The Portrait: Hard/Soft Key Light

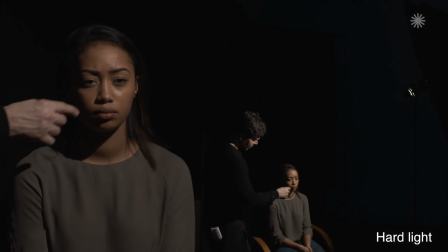(4:09)
So back to the hard light. So notice the no shadow here. And back to the soft light.
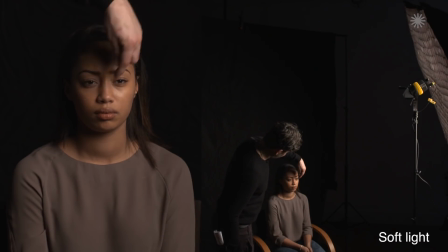(4:18)
And notice the highlights here, here and here. And back to the hard light.
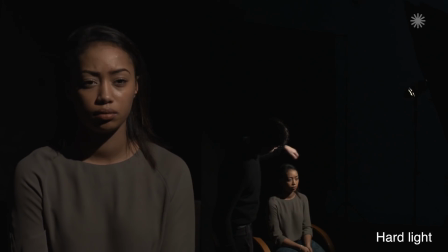(4:25)
The highlights change here, here and here. And back to the soft light. If we want to understand hardness or softness of light in terms of what we encounter in nature, The sun, for example, is the hardest source of light, being a specular source, very far away, like a point source, and produces, as a result, very hard shadows.
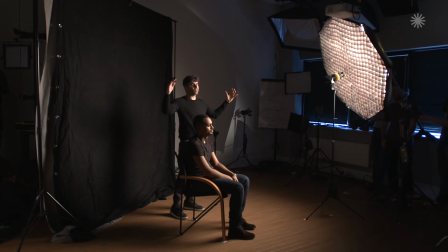(4:45)
And the sky, particularly on an overcast day when the whole sky is one big soft source, produces almost shadowless light, so it produces very soft shadows.
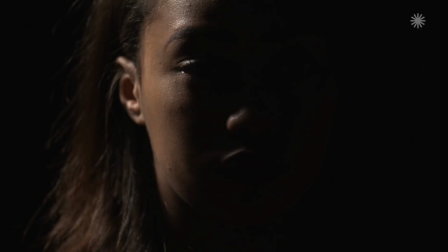(4:55)
Therefore the most extreme examples of these qualities of light exist in nature. We often look to nature for lighting inspiration.
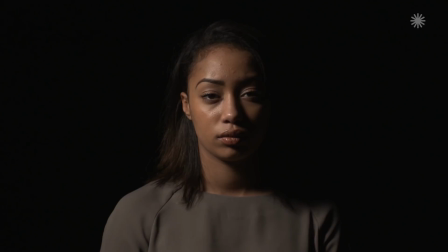(5:03)
As cinematographers, our job is to notice the light that inspires us and to be able to recreate it.
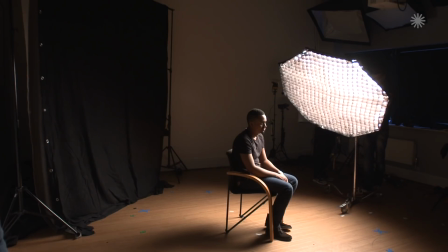(5:09)
The tools I'm showing you here allow you to evaluate the lights and better understand the physics of it, and in turn how to apply it to cinematography.
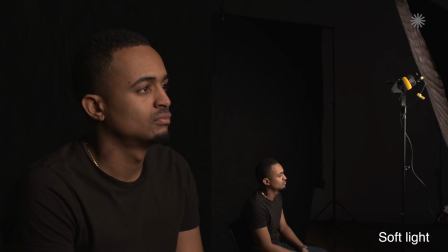(5:19)
So here we are switching between hard and soft. Look at the nose shadow, the speed at which the cheek falls into shadow, and the size of the reflection of the light source on the skin.
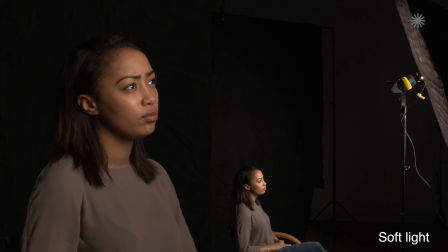(5:28)
Notice these changes with the different qualities of light.
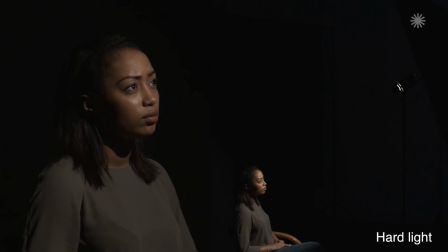(5:34)
We're portrait cinematography. It's really about the successful illumination of a person's face.
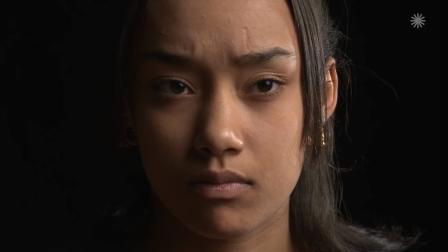(5:40)
And within that, you're either emphasizing or suppressing certain features of their face.
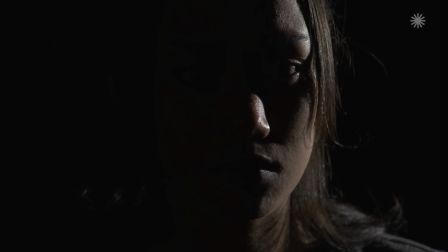(5:46)
You're drawing out certain aspects of their appearance. And with that, you're also suggesting or conveying different signs of their character.
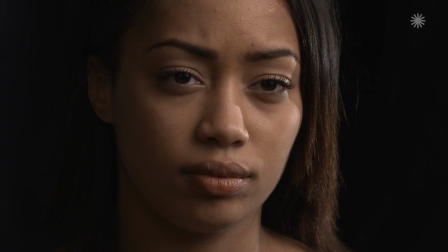(5:53)
The viewer will interpret meaning from the human face, right?
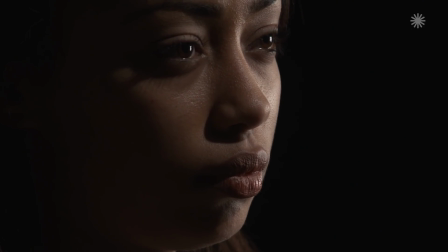(5:57)
Whether that meaning is actually there or not to begin with is not the point. the point is that the viewer will interpret the meaning and as a cinematographer when you're applying
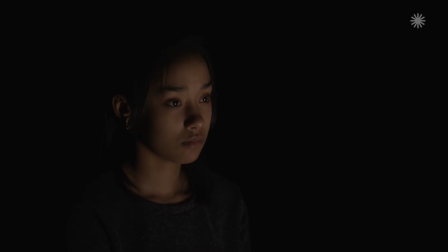(6:05)
a light to someone's face whether you're aware of it or not you are communicating a certain understanding of how that face is
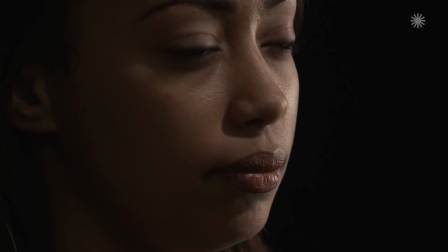(6:12)
going to be recognized how that face is going to be understood the more aware you become of that the more you're in control of that process the primary goal of this video is
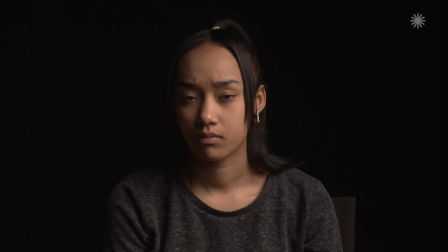(6:20)
to introduce some of the principles in cinematography through the act of portrait lighting or the act of lighting a face
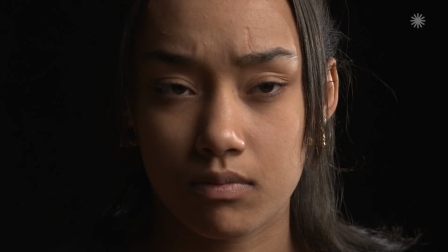(6:27)
and we'll show practically how this is achieved.
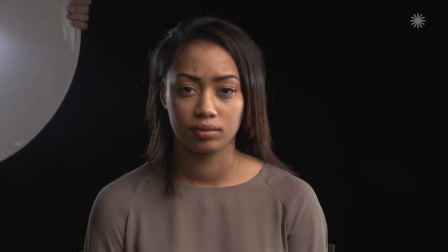(6:32)
What I'm hoping will happen is that you know you'll build a sensitivity to light you know
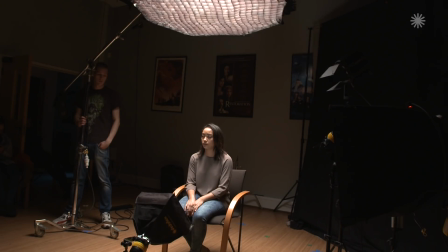(6:37)
bringing what's unconscious more into our conscious minds we start
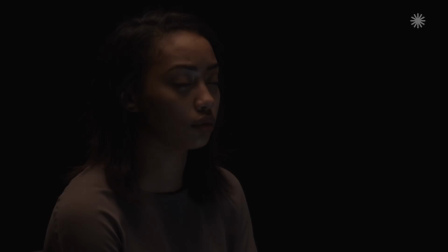(6:41)
seeing light it's really very craftman like what you do is you you
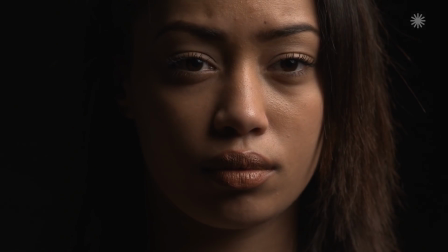(6:47)
just start studying the subject and in that process of studying it you become more
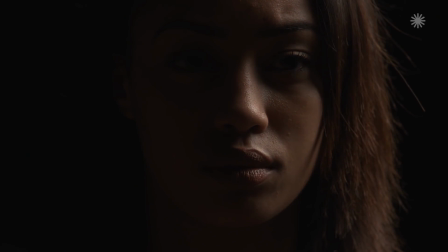(6:51)
sensitive to it and by being more sensitive to it you can start manipulating
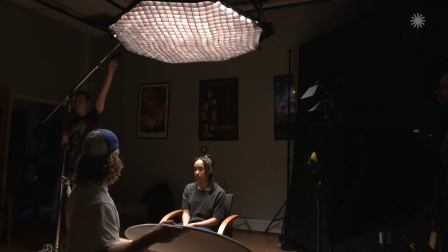(6:56)
it in ways that you're aware of but other people aren't
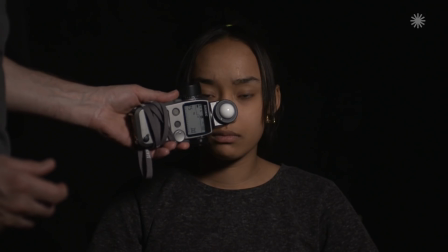(7:00)
but what happens with studying light from a photography point of view cinematography point
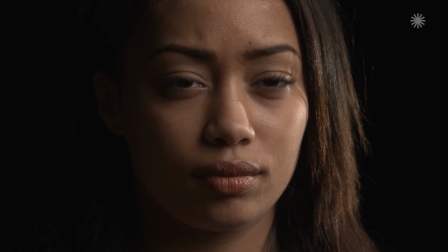(7:05)
of view is you start your relationship with it changes a little bit you become more
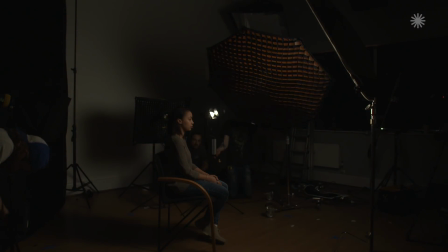(7:10)
intimately involved with it and that's what I realized is that the beauty of this process is you start seeing light. Light becomes your friend almost. You take the light away you actually have nothing, you know.